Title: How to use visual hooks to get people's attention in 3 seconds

You'll often hear people talk about how important the first 3 seconds are of your video, especially when it comes to short form content, and that you should have some sort of hook. These are usually spoken hooks with visual or text hook, all three. And for me personally, I like to use a spoken hook with a visual hook. And so in this video, I'm going to break down some examples of my own content and go through like the process of how I've decided what visual hook to combine with my spoken hook.
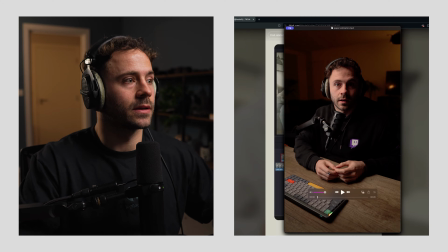Right, and so let's just get straight into it. So this example is basically where I'm trying to demonstrate the end result of the video in the first hook.
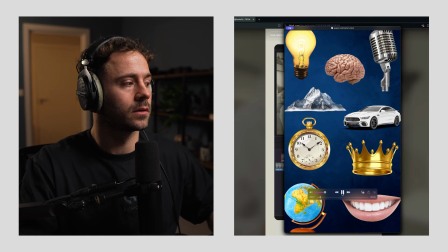So I'm just going to play the video and then talk through it.
I turned these static images into paper folder animations in just one click with this brand new free tool.
So the premise of the video is me showing people how to turn these static images into paper folder animations.
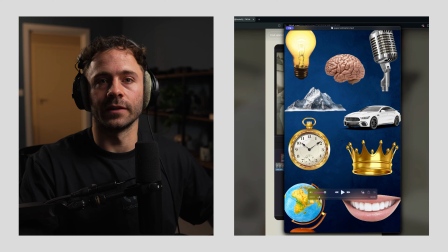And so all I'm trying to do is give people visual context here as to what that means. I could not have a visual hook here and basically say like, I'm going to show you how to turn static images into paper folder animations. If I don't have a visual hook, it means I'm leaving for interpretation what that means. I'm using the visual hook here to amplify my message and convince people that that's what they want.
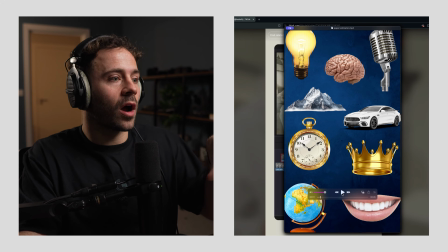And I crafted this visual hook myself.
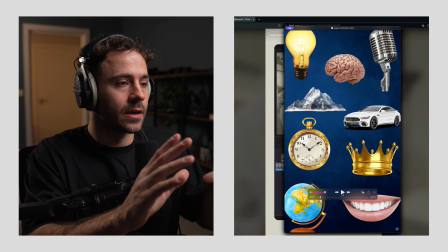I basically went in and chose specific images and then converted them to the paper folder animation.
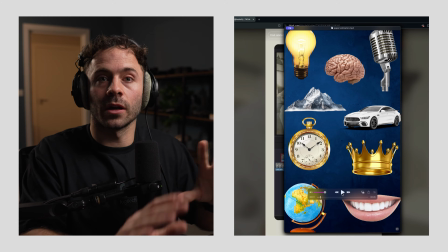It took a little bit of time to create this visual hook. I'm not going to lie, sometimes visual hooks do take time to create.
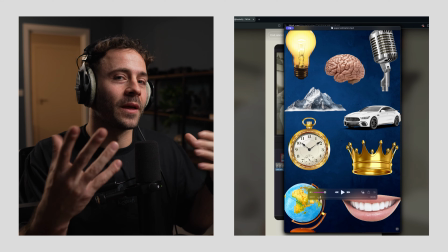And I'll actually show some other examples where they don't take too much time. But for this one, I custom made this. I decided just to use like random images that I thought people might want to use. Like I'm in the visual hook, I'm always trying to make the stuff kind of relatable,
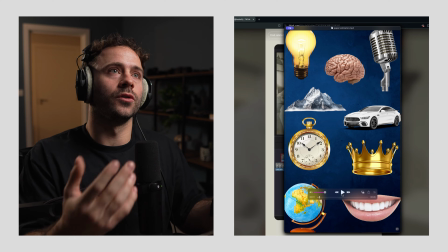make them not have to think, how would I use this or what would I use this for, if that makes sense.
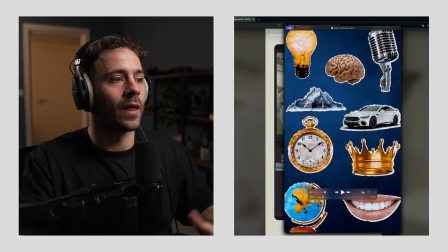And so yeah, this was just an example of, you know, what they can expect to achieve by this video. You can see I did it in, the visual hook comes in like 1 to 2 seconds, super quick, like really quick.
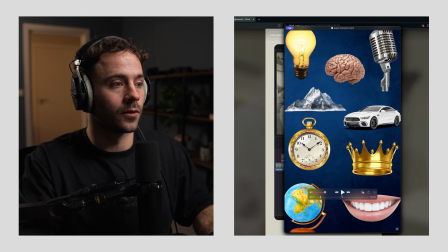And I always try and do that in most of my videos. And so this is the next video. I'm just going to play it first and then talk through it.
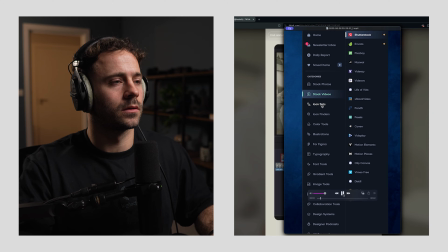Here's a website with over 2,100 resources for creators and designers all in one place.
So here, my hook is I've tried to throw a big number here, 2,100.
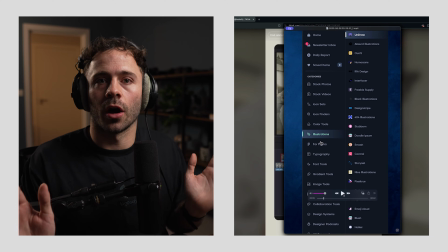I found a website that had a ton of resources, right?
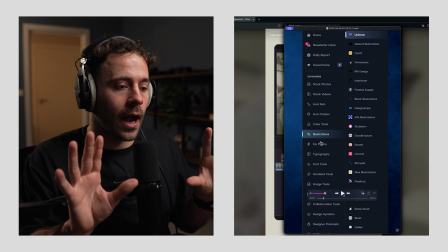And like websites, and I want to take that 2,100 big number,
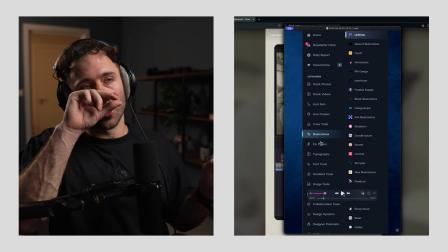and I also want to I know I can't show 2,100s or resources in a visual hook,
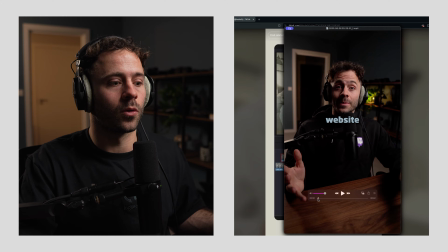but I was like, how can I demonstrate to people that there really is a lot of resources here? So that was my goal here.
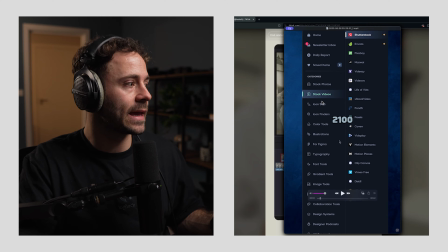And luckily the UI of the website meant that, like, you can see here, there's just this long list on the left and then also on the right. So I just went through and just clicked it. Really easy to consume. So as I'm speaking, people can see, oh my God, there is a lot here.
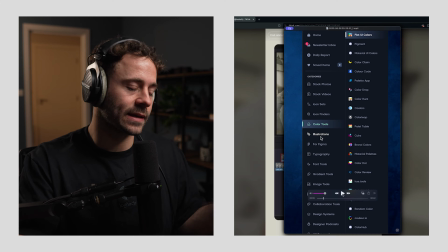I want to watch this video. That's what I'm doing here. Slightly different than the first one where I'm showing like the result. This is basically teasing people, you know, what I'm going to show you in the video, because this isn't a tutorial. This is just you should go to this website and check out all of these resources.
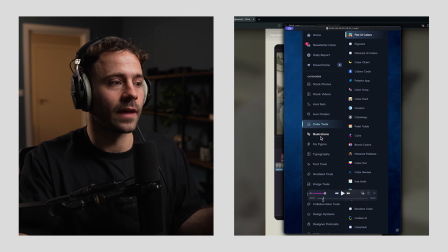And, you know, I'm making people think that they're going to miss out by not going here because this is so valuable.
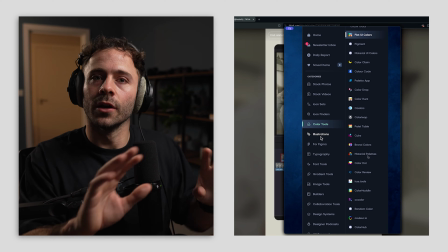And like specifically with this example, the visual hook doesn't always have to be like super fancy and super like creative and like, wow.
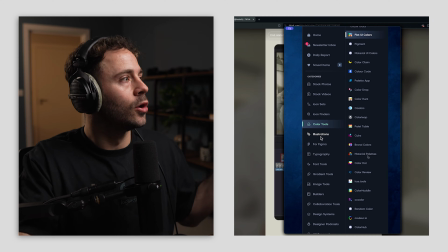It just has to really complement what you're saying.
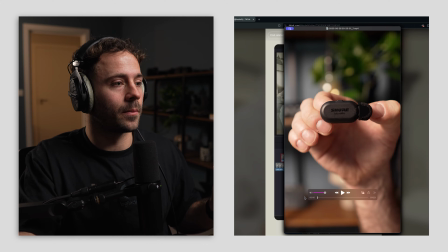And so the next video I did for Shure, the MoveMic, and I really liked this video. I decided to do a match cut tutorial combined with like a product demonstration.